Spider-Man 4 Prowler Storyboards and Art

Hey everyone, Eric on paper here, and in case you hadn't figured it out, I'm Eric. So we got a pretty cool episode today. We're gonna be looking all at the Prowler in the Spider-Man 4 fan film. I'm gonna show you a storyboard introduction, talk you through that, and then a pinup that I did of him.
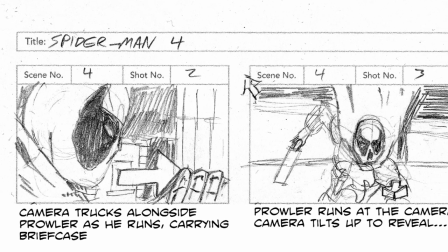0:16 So we start trucking along with the Prowler, that means the camera will be moving parallel to him,
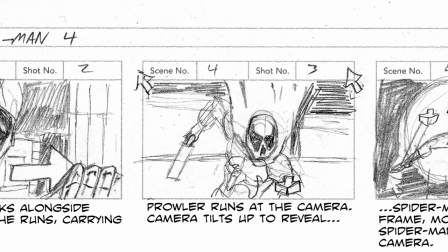0:21 and then we're going to get this great close-up of him running at the camera as the camera moves out
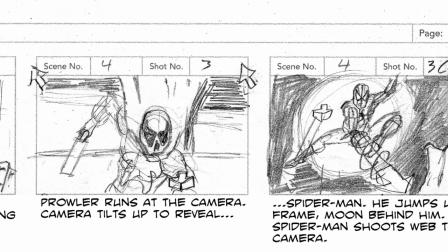0:26 and also tilts up and that tilt up will reveal Spider-Man framed against the moon
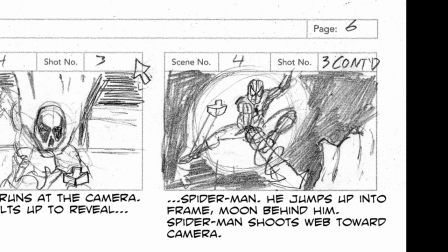0:31 as he fires a web at the camera remembering to create depth and motion the entire time as well as give a really cool shot.
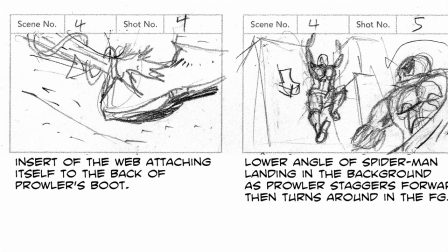0:39 A quick insert of the web hitting Prowler's foot causing him
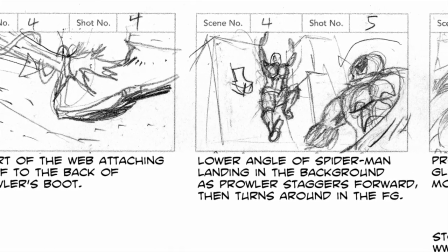0:43 to lose his balance and then we're going to get depth as Spidey's coming toward the camera.
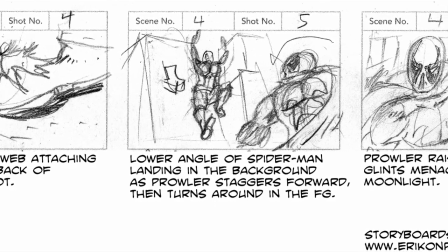0:49 Prowler already in front of the camera is going to turn around and face off
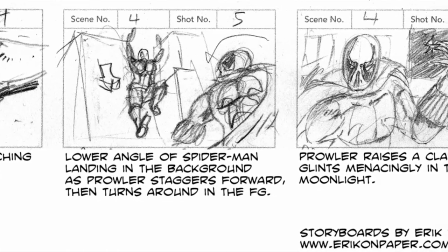0:54 against him and we need to establish that the Prowler is going to be a viable and deadly threat.
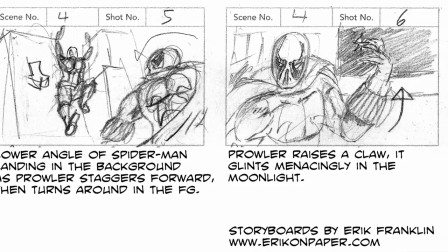1:00 So I added in this shot where his claws are going to be glimping against the moonlight.
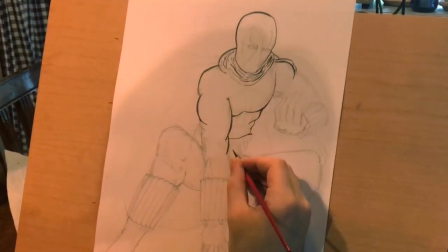1:06 Okay, now for this piece I went primarily with the brush for the outline and a lot of the detail.
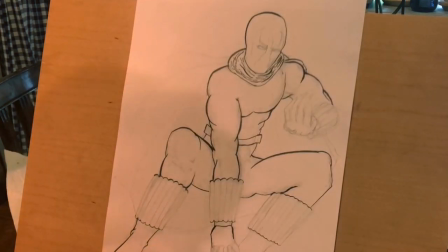1:12 And after inking it and looking at it, I realized it was similar to the pose that I'd used for Brynn as Spider-Man,
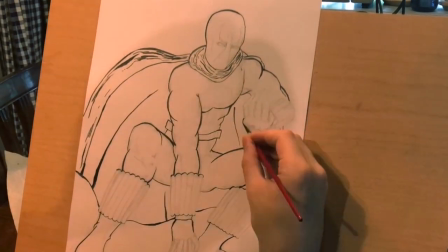1:18 but it's a really cool pose and I think it gives the Prowler a sense of menace and this kind of
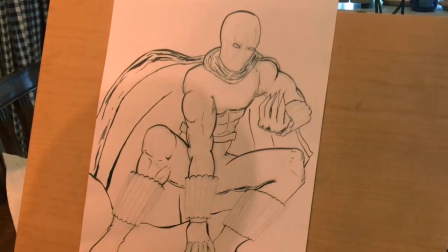1:25 lurking watchful quality and I decided early on that I
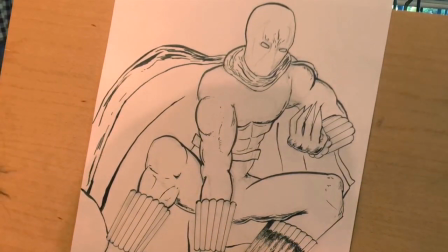1:31 was going to spice it up a little bit and play a lot more with the environment and
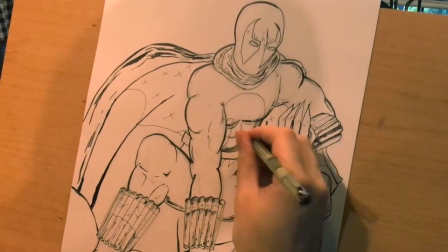1:37 because I haven't 100% mastered the brush yet I'm using it in concert
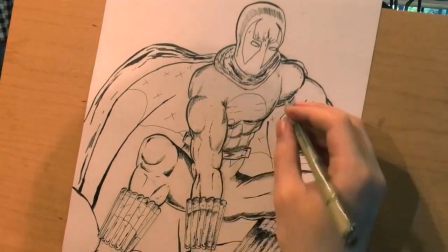1:42 with Micron markers and just to give feathering and details like making
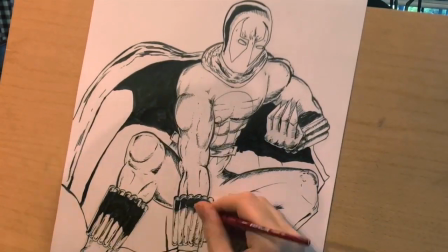1:48 sure that the capsules on his armor have more of a
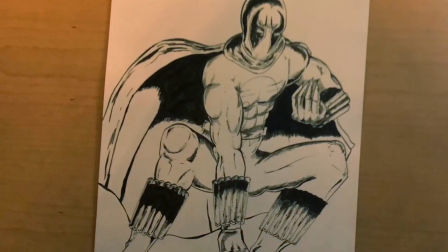1:53 metallic sheen and I do that by inking in a darker area and leaving the majority of it white.
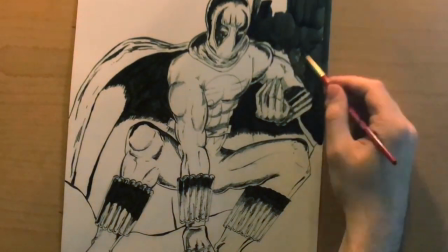2:02 Now the Prowler's role in Spider-Man 4, he is going to be featured in the early montage as well,
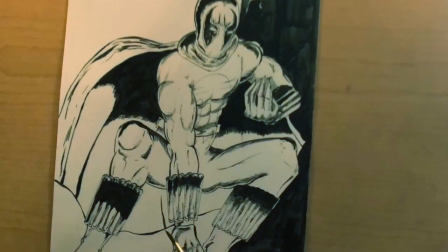2:08 along with Shocker, Rhino, and a couple others that I'm not going to reveal just yet.
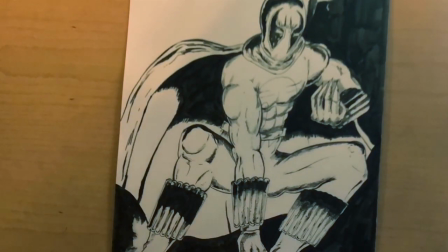2:15 And whereas the Shocker, which will start the movie,
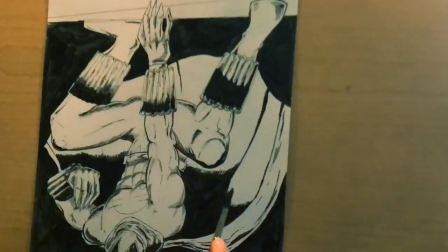2:20 is a big special effects sequence with all kinds of light rays and webs being shot back and forth,
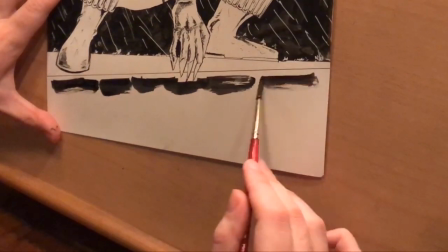2:27 the Prowler is going to be a vicious, brutal hand-to-hand fight.
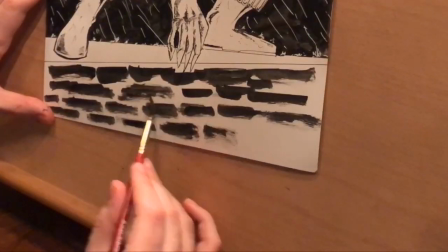2:31 Oh, and here I'm just using the brush, using some dry brush techniques to indicate a brick texture.
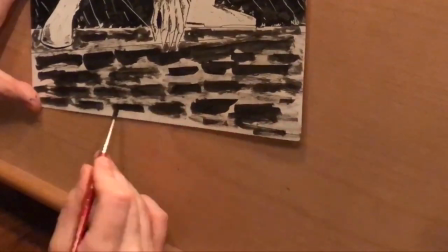2:37 I didn't feel like drawing bricks, but I didn't also want to have an empty space, so thus a happy compromise.
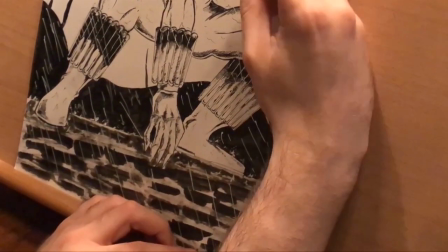2:46 And now I just am going in with the white gel pen and correction and added as much rain as I could.
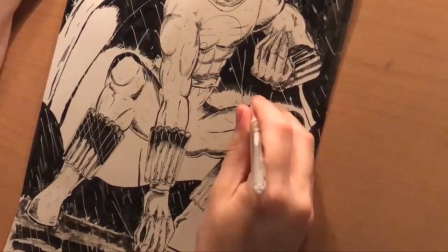2:54 This adds more to the environment, I think makes it a bit more cinematic.
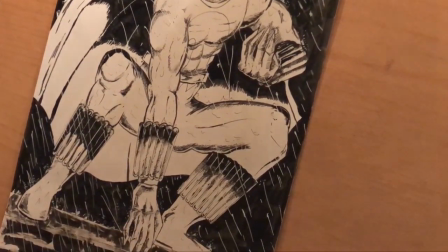3:00 The prowler is going to feature the film's first hand-to-hand fight, and it is going to be intense.
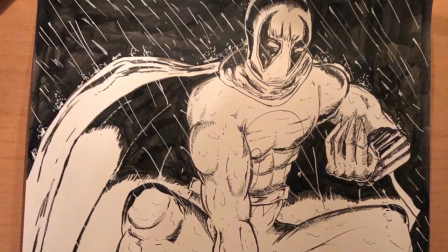3:06 Actually, we're going to be filming it last,
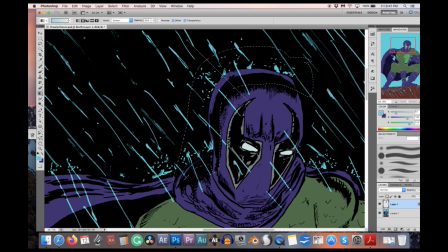3:08 mainly due to the fact that we're 3D printing his claws, and we don't want to risk damaging the Spidey suit.
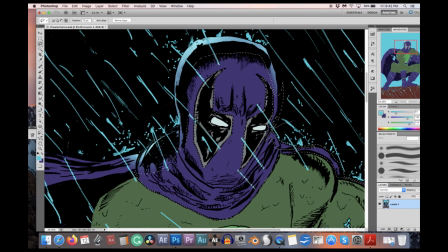3:17 Like all good superhero fights, it's going to take place on a rooftop, and I want the Prowler's style of fighting to be very direct.
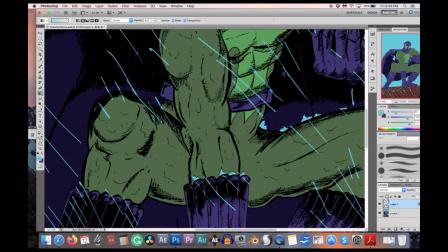3:26 I'm taking a lot of inspiration from Into the Spider-Verse.